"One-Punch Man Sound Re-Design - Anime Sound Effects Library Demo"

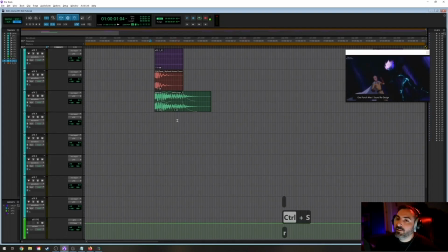(33:20)
I might need to tweak that fade a little bit, but we'll see how it goes. Okay, this is the next big punch. All right, so
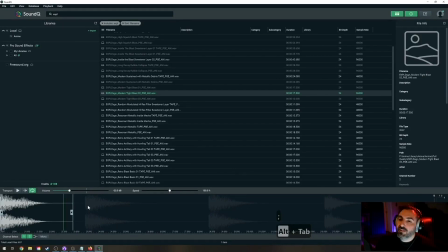(33:35)
bounce over to SoundQ. And, well, let's start with the explosion because, well, we know it's going to be there.
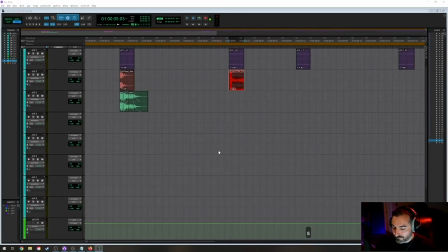(33:43)
So let's just spot that in. And I'm doing the thing where I have a selection again.
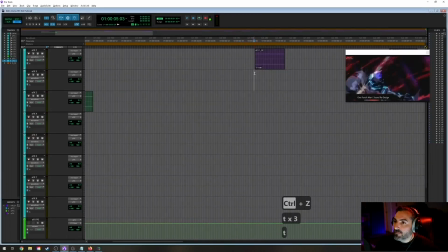(33:51)
Not doing myself any favors there. Okay, and let's just go to slip mode with the tilde key a couple of times. Give that a fade in with D. And let's see how that goes.
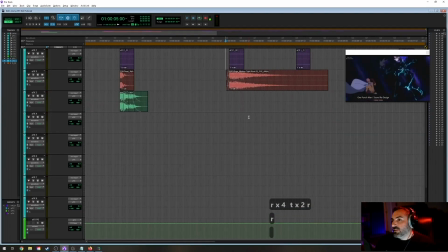(34:10)
Now, this punch can breathe a little longer than the other one because we have kind of like a gap where there's no major sound effects happening right there. I do want to tighten it up a little bit though, so I'm just going to delete a little bit of this midsection
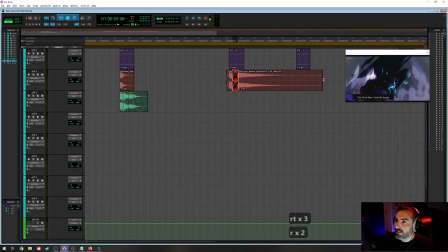(34:28)
and just bring that in a touch, crossfade over it, and let's just get it out by whatever that is. All right, just try that. We could probably go even further.
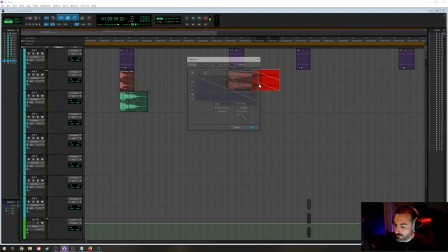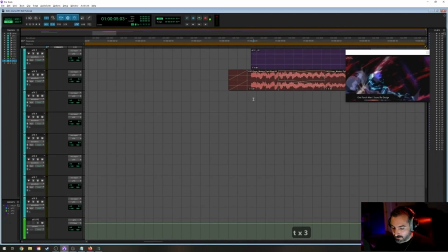(34:46)
Okay, and now let us find our punch. And just really Really, any one of these will do. S to spot.
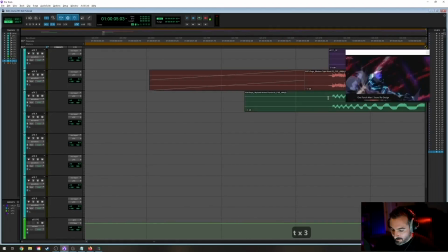(35:04)
And let's just line up our initial transient there. All right, and give that a quick fade out.
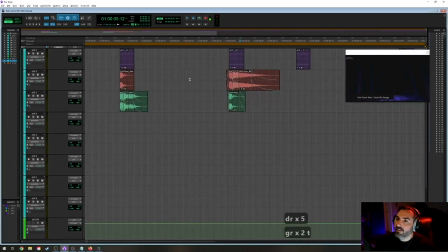(35:12)
And let's see what we got here. Okay, so, you know, it's sounding like an explosion. Is that good? Is that bad? I don't know. Let's hear it in the mix. We'll find out shortly enough.
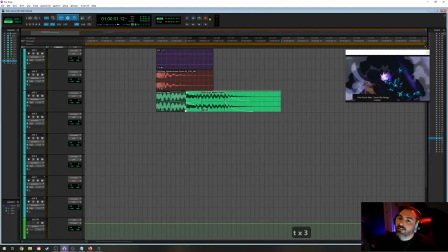(35:30)
I do want to lengthen that one a little bit.
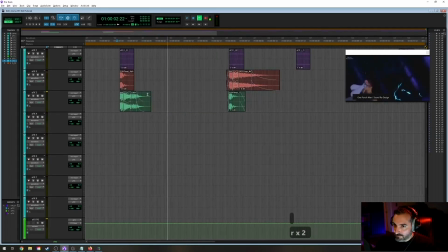Oddly enough, I kind of want to shorten that one. And something about the tail of that one that I'm not crazy about.
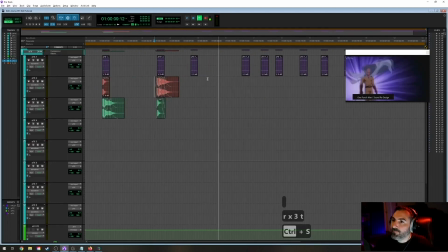(35:52)
Okay, let's try that. Okay, now what do we have next?
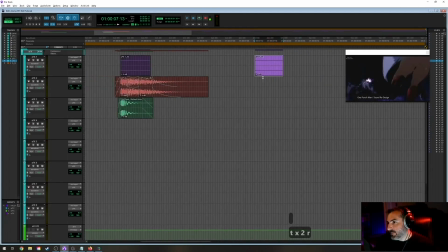(35:57)
We have an acceleration blast as Saitama jumps away to dodge this guy's attack. Let's time that a little differently. Let's go to that frame.
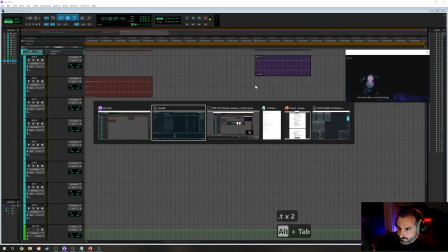(36:10)
Okay, so this is,
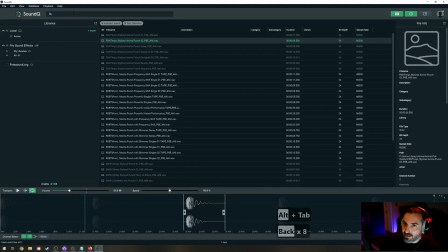(36:14)
I think we had seen in the design category, DSGN, we had these acceleration blasts.
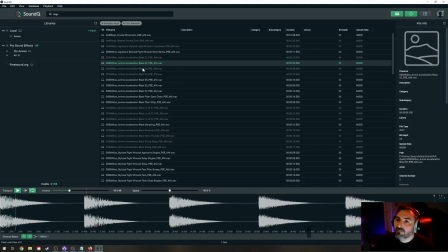(36:26)
All right, so it's about trying to find one that's got a good tight transient.
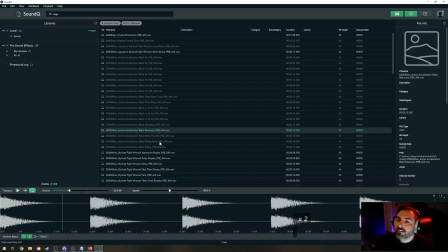(36:41)
Ooh. I think I like this resonant one. It's a little sharper at the beginning, for lack of a better word. It's got some delay on the end. I'm not totally sold on, but I'm thinking I actually would like to try one of these.
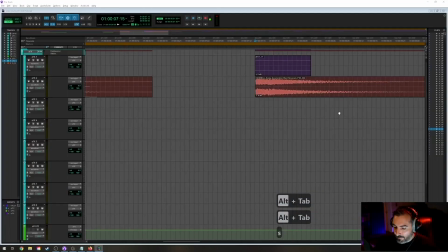(36:58)
All right, we have selection. And we spot it in, and let's see.
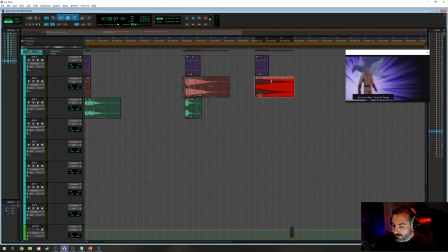(37:06)
Okay, yeah, I think I'm gonna help the tail, that delay, get out a little quicker.
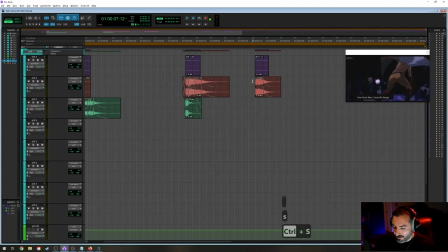(37:19)
Yeah, I like the initial sound for this. I think it's gonna cut through. I'm just, that delay is just muddying the waters a little bit though.
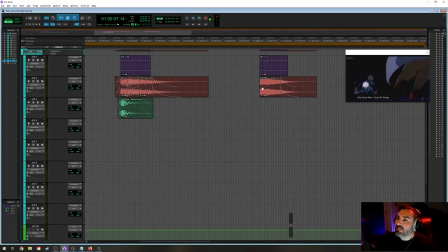(37:28)
It's my sound, I can get rid of whatever I want. Okay, that might work. And let's see, moving through.
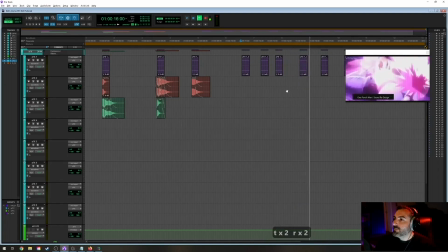(37:45)
1, 2, 3, 4. Okay, so like the next 5 things are all those.
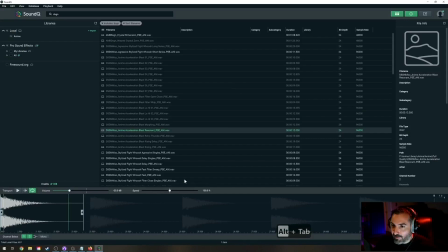(37:53)
So here, I'm just gonna bring in just a ton of them. So I'm just gonna bring in this whole thing.
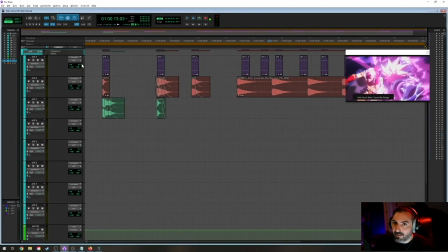(38:06)
And now we can kind of cut to fit. So I'm just gonna make sure tab to transient is turned on, and it is. So I'm just gonna tab to that,
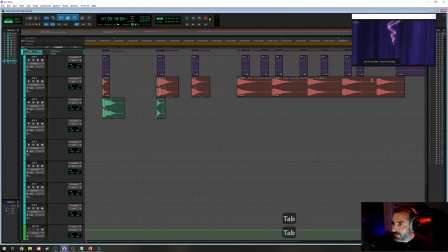(38:16)
and tab to that, and let's get our little video window out of the way. Tab, tab, missed one, tab. And I just like to kind of checkerboard these. Oops. All right.
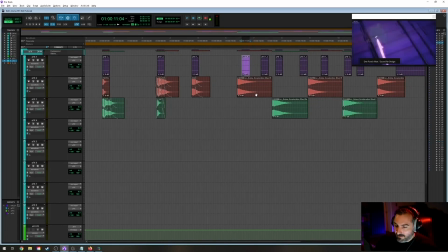(38:35)
So since these are right on the transient, I'm going to select that, and I'm going to Windows click that and just align it like so. Boom. That. And then we run out. So let's copy a couple of these.
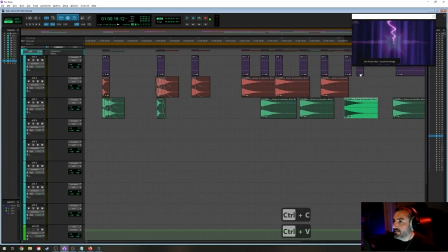(38:51)
Control C, Control V. You know, if there's this many in a row, I think we can get away with having some of them play. All right, so let's just watch for timing real quick.
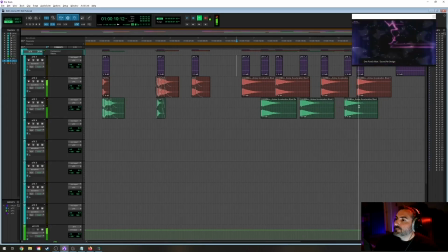Okay, so the first thing I'm hearing is that the delay is kind of getting in the way a little bit again, especially in this middle where it gets really crowded.
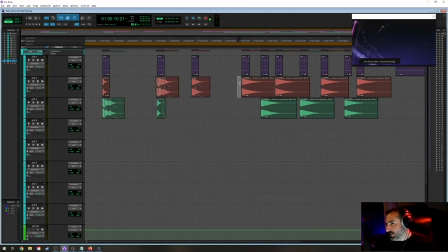(39:25)
But like I said, I like the way this particular sound kind of cuts through. So I think I want to keep this first one where we have some room. But I think I want to lose it here through this really busy section.
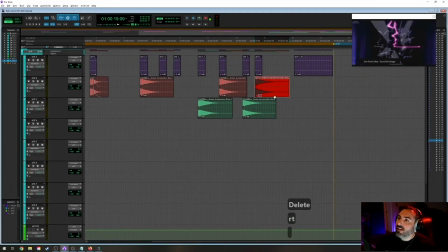(39:41)
And maybe also just kind of keep the last right there. Yeah, I think we can get away with a delay there. But I think for the rest of these, we don't want that delay muddying up the waters. So, you know, sometimes you drop something in that you like the sound of initially, and it's just not exactly right.
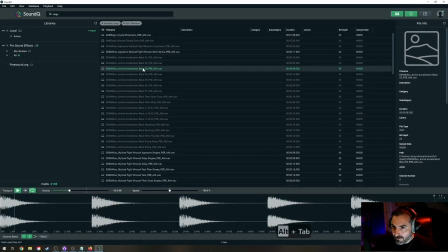(40:01)
So let's see, let's go to one of these more simple ones. Yeah, this one's simpler.
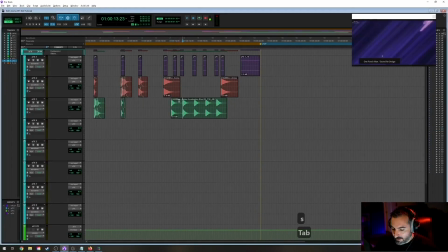(40:14)
All right, so let's just spot this thing in here. Tab, Control E, Tab, Control E, Tab, Control E. All right, and a little bit of checkerboard action so we don't overlap.
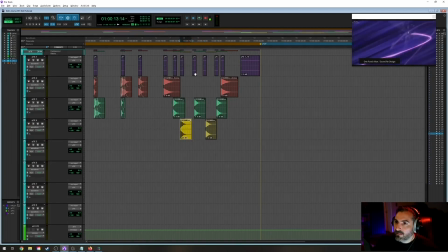And we got room, we could throw this up here. We can throw this up here. Oh, cancel.
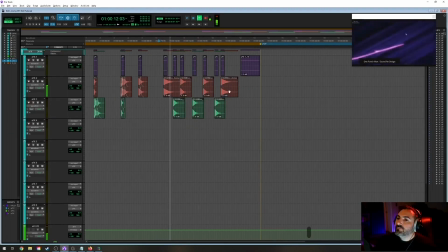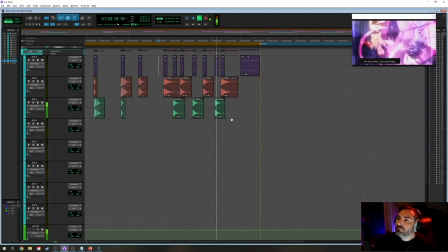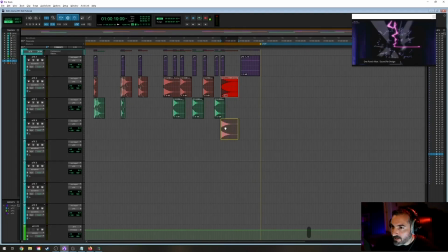(40:58)
I want to, for some reason, it's just hitting me that I kind of want to reverse those. Well, let's try this. I feel like this is actually the bigger impact.
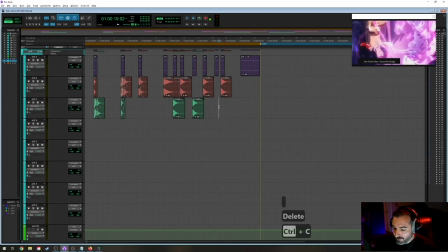(41:12)
Yeah, although I don't like that. Let's just throw this one down there. See how that works.
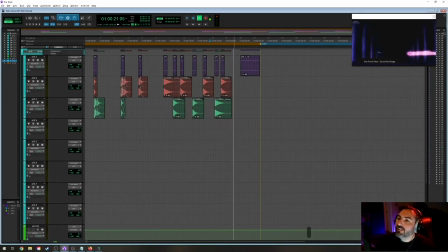(41:23)
Yeah, there we go. Okay, so we're gonna give all these just a real quick G fade out, just so we don't get any unwanted clicks or pops.